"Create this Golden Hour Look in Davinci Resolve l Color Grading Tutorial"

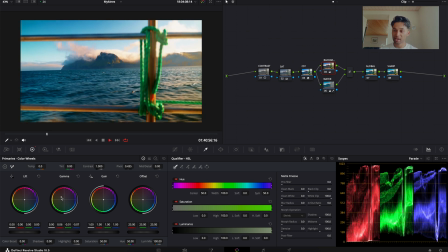12:17 And you can press play and see what it kind of looks like, and it's looking okay.
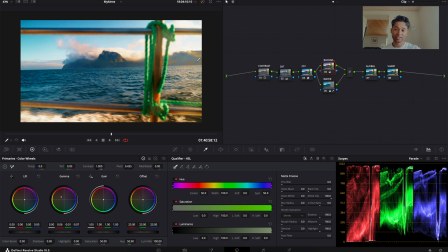12:23 It's not looking too bad. Now, if you do have a bit of haziness in the background, you might get a color botching that you can see around here, but it's actually not too bad because we have water actually spraying onto the lens, which is causing it to flicker a little bit, but it doesn't matter too much. So now we've actually done our background and our water, and it looks awesome.
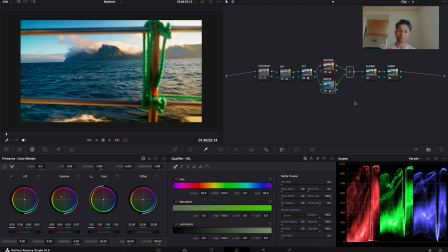12:43 And you can leave it there if you wanted to, but now what we actually want to do is refine the look a little bit more and use our global node. So we're actually going to add a little bit more warmth to this using the global node. So this is basically our final look. So I'm actually going to go over to my midtones again and shift this towards the greens and the yellows,
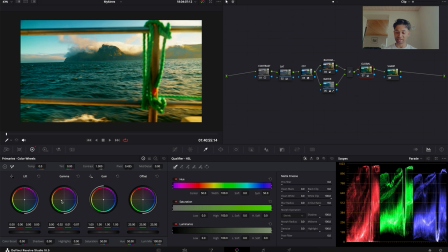13:03 and you can see like immediately how much of a difference that makes. If I was to press Command D or Control D, you can see that color separation and that nice added warmth into the actual frame, and it looks pretty nice.
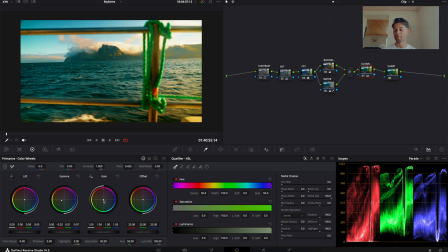13:19 It gives it almost that Italian coast kind of vibes, Amalfi coast vibes, or Monaco vibes, if you get what I mean. So you can enhance this look however way you wish. With the global look, it just helps blend everything in. The other thing is, say if I wanted to push the greens within this clip,
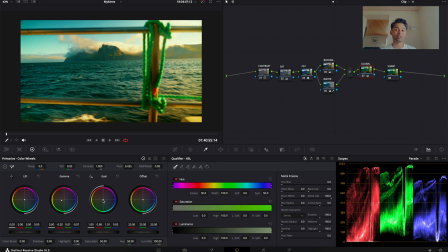13:39 like so, but I don't like the fact that the green that I'm adding is adjusting the color of the water. But now, since I have everything in place, I can go back into my water node and change the hue of this again.
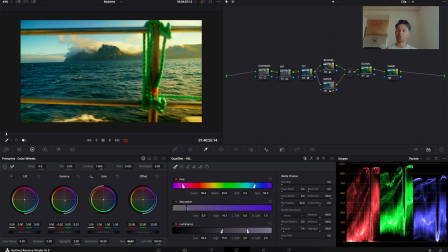13:52 So now I can shift this water more towards a blue look. So I can go back into that old node and shift the color again. No matter how much I change the global node, I can go back and get back the color that I desire while still having everything being merged together.
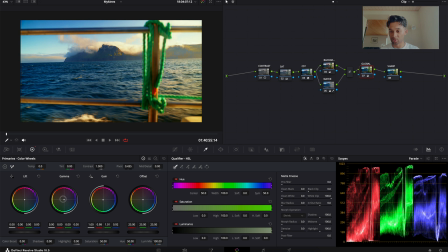14:09 So it's a really cool little thing that you can do. So if I was to move this where it was, maybe you want to add some warmth to it or some blues to it. You can go however you wish to go for.
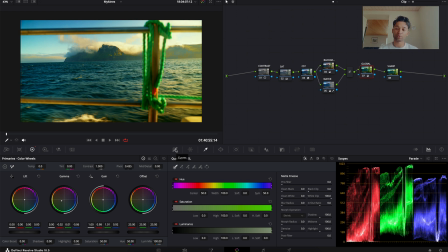14:24 So then what I want to do is actually going to use our curves, create 3 points on your curves. Again, with curves, upper part highlights, middle part midtones, and the low part is your shadows. So what I'm going to do is actually
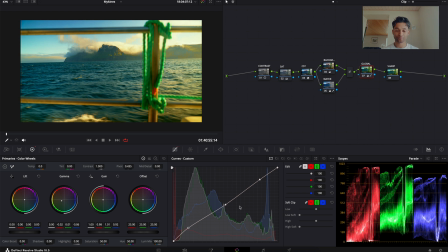14:43 increase the shadows a little bit to give it a bit more of that filmy look. And then actually need, Kind of liked it, kind of how it was, to be honest. The great thing about pillar grading is, as you go, you can create the look you want to create.
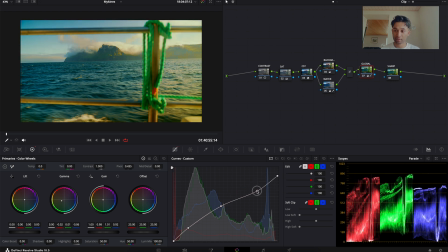15:01 I'm actually going to drop the highlights just a little bit, just to flatten the image. Again, helping to create more of that filmic tone, as you can see in this clip right here.
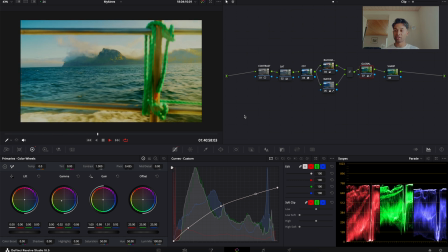15:13 So if you was to press play, it looks quite nice, but to be honest, I might want to bring those. I think may have overdone it here.
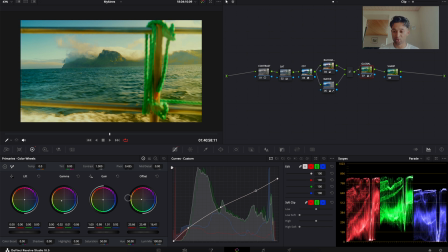15:28 And I think I want to add a bit more warmth to the image, so I can use my offset actually, like so, like here. And then I can actually use my gamma, gains, and midtones to drop the image in a specific way.
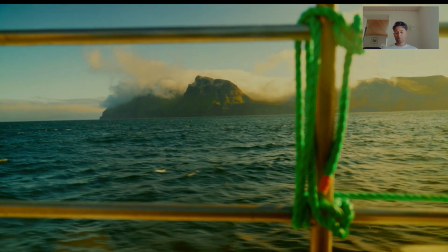15:43 So then you have this specific look right here, which is similar to the look that I created on my reel the other day.
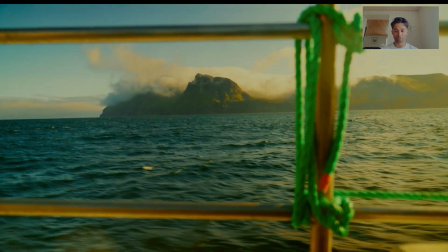15:52 So again,
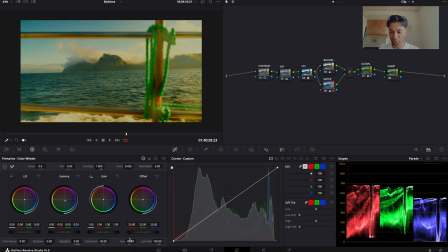15:57 if you want to change the color of the water, you can go back, shift the color of the water using your hue, or you can shift the color using your gamma or your gain. Doesn't matter what you use, the waters, you'll be able to tell the water really seems to be falling into the midtones and the highlights.
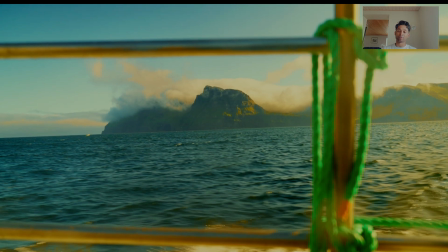16:15 So you can use it either or, like so, and you'll be able to add a bit more saturation and color and just get the look that you desire.